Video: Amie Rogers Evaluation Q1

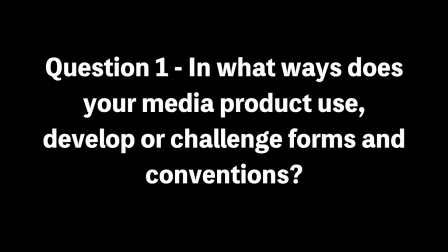In question 1 of my evaluation questions, I look at the ways in which my product used, developed or challenged forms and conventions.
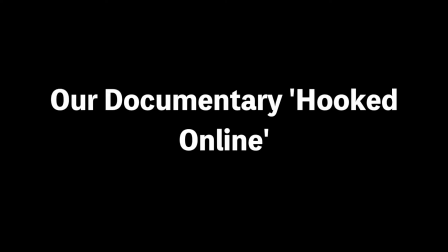Our documentary includes a variety of codes and conventions that we followed so we could make it look as professional as possible.
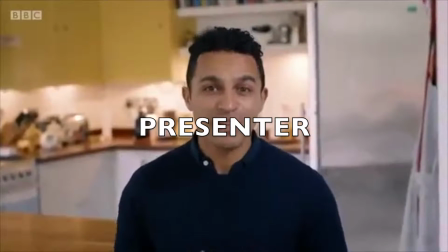The first code and convention that we followed was having a presenter. The presenter was a main feature to having a documentary as you need to tell someone what's going on.
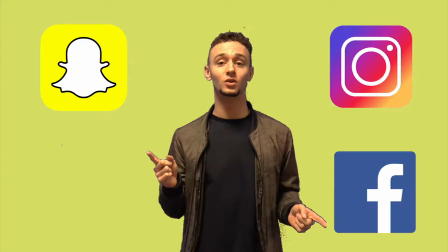The documentary that I chose to compare it to was The Truth About Alcohol, which is a documentary about the consumption of alcohol.
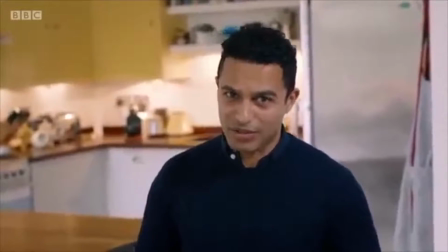They also had a presenter which was facing directly into the camera explaining his intentions during the documentary.
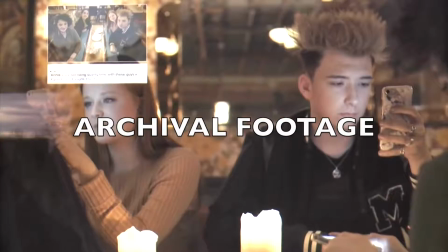Archival footage. We included archival footage in our documentary to make it more visually appealing for the audience.
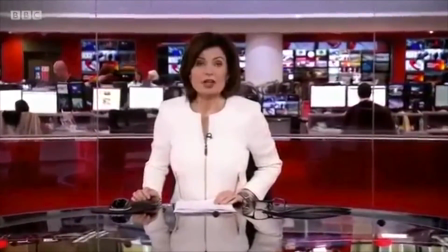This was also done in the other documentary where they showed the news reports, making it seem very factual.
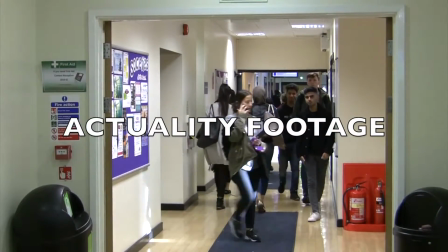The actuality footage that was included is necessary in a documentary as it shows what is actually going on,
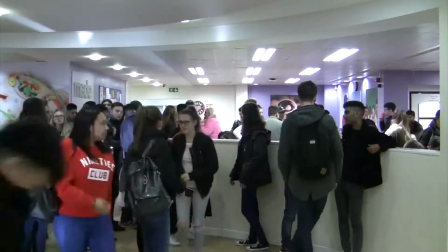and this is very typical to have lots of footage in a documentary as you want to keep the audience entertained.
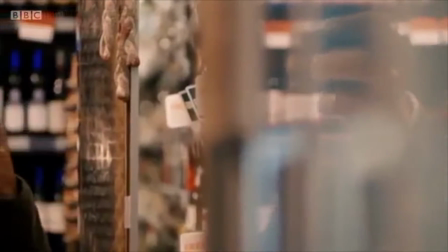I feel like we could have included more footage instead of repeating the same clips that we did multiple times.
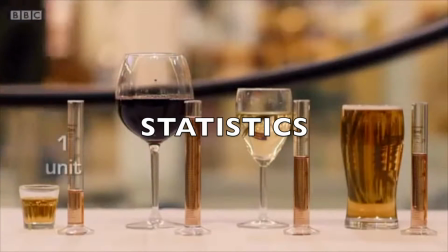Statistics. Statistics and facts are always good to include in your documentary as they make it appear reliable and trustworthy.
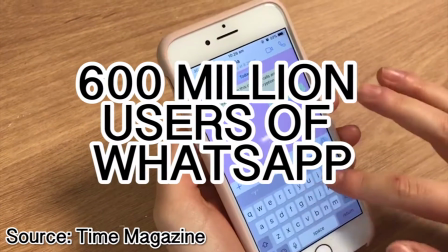We adhered to this code as we wanted our documentary to be trusted by viewers and actually gain information from it.
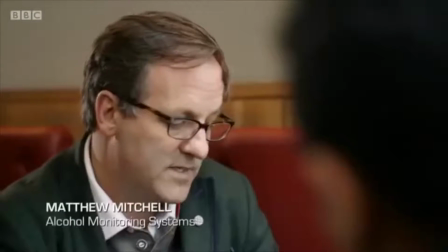Expert interviews. We only included 2 expert interviews in our documentary, whereas in the documentary I counted a total of 5 experts as the documentary was longer.
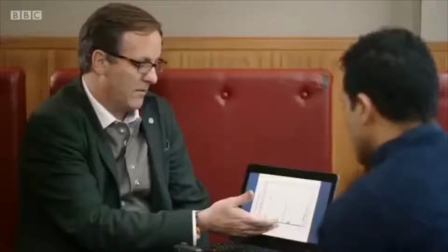We could have included 1 more expert to make our documentary more reliable so that the audience can trust our opinions more.
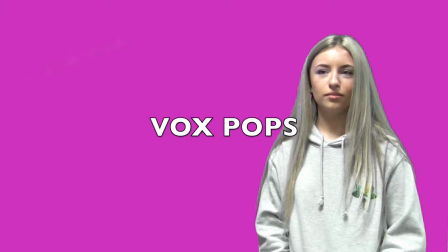Our documentary uses the typical code and convention of vox pops, which is the public's opinions.
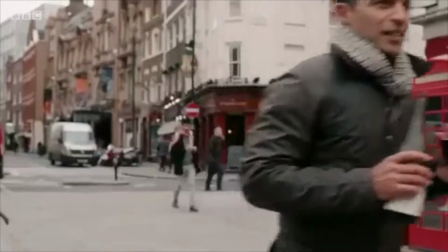These are always included in documentaries so they can find out what people think and get a wider opinion on the topic they are filming about.
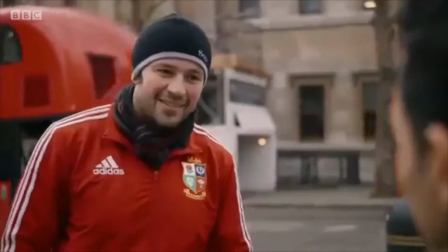We thought that having 2 types of audiences would make our documentary really interesting and entertaining to watch.
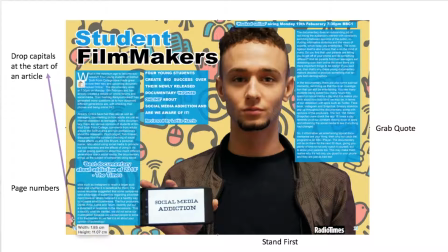Our DPS included a variety of codes and conventions, and one code and convention that we made sure we had was to have page numbers. This is a typical feature of a DPS, and this made ours appear more professional and can help readers navigate through the Radio Times magazine.
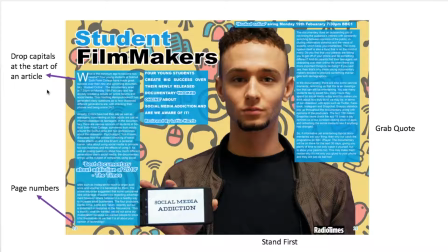The drop cap at the very start of the article makes our DPS to be more of a high standard and yet again looks more professional. The stand first gives information about the article, and when it says 4 young students create big success over their newly released documentary Hooked Online,
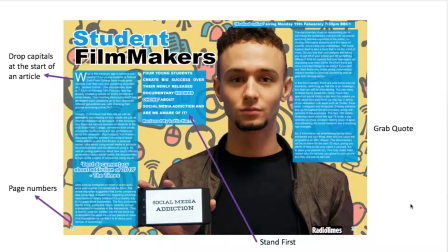this gives an enigma code to the audience from Roland Barthes' narrative theory, which makes them want to read the article and find out who the students are and what they've done. The grab quote we included, Best Documentary About Addiction of 2018,
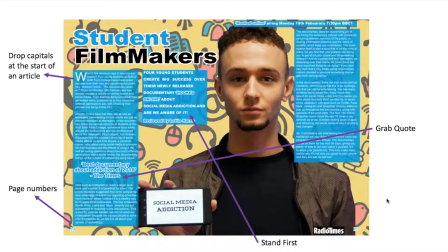gives enigma codes from Roland Barthes that makes the audience want to know all about how severe the addiction is. A few codes and conventions which we challenged were not included in the secondary images. We thought this because the main image is so big that it captures the audience attention.
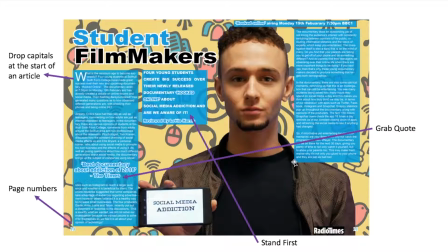We only had 2 columns as well when there is meant to be 3 columns in a normal DPS. We challenged this because we thought it looked good with 2. There is also no negative space on our article, and the main image filled all the space.
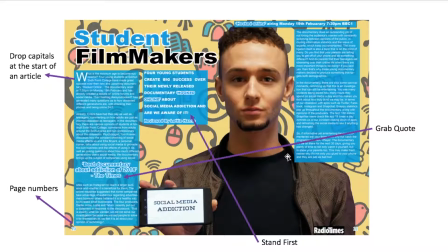We tried to adapt the rule of thirds to fit the phone of social media addiction so it captures the audience attention again, and to contrast this, we had the white from the phone contrasting from the colours from the background.
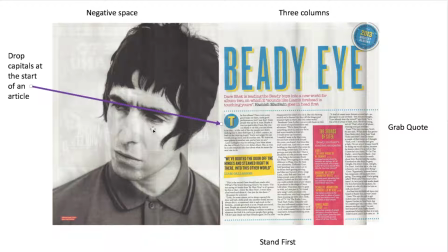There is also codes and conventions that were used in this real-life DPS compared to our DPS. The drop caps at the start of the article were similar to ours. There was also a stand first included, and this gave information on what the article is about. This is similar to ours, and this makes ours appear really professional.
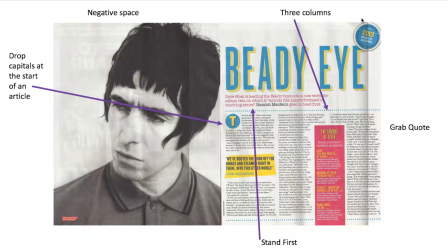In contrast, this real-life DPS used 3 columns, whereas ours didn't use 3 columns, it used 2. We still feel like the DPS looked professional and looked very good, although we could have included 1 more.
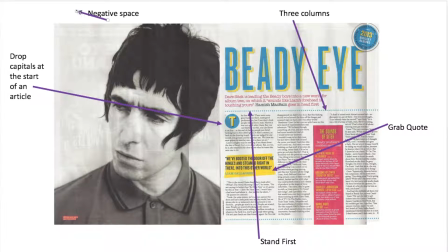There is also a use of a grab quote, which ours did too. And again, this DPS used quite a lot of negative space, whereas ours didn't. We only included the main image, which was the focus.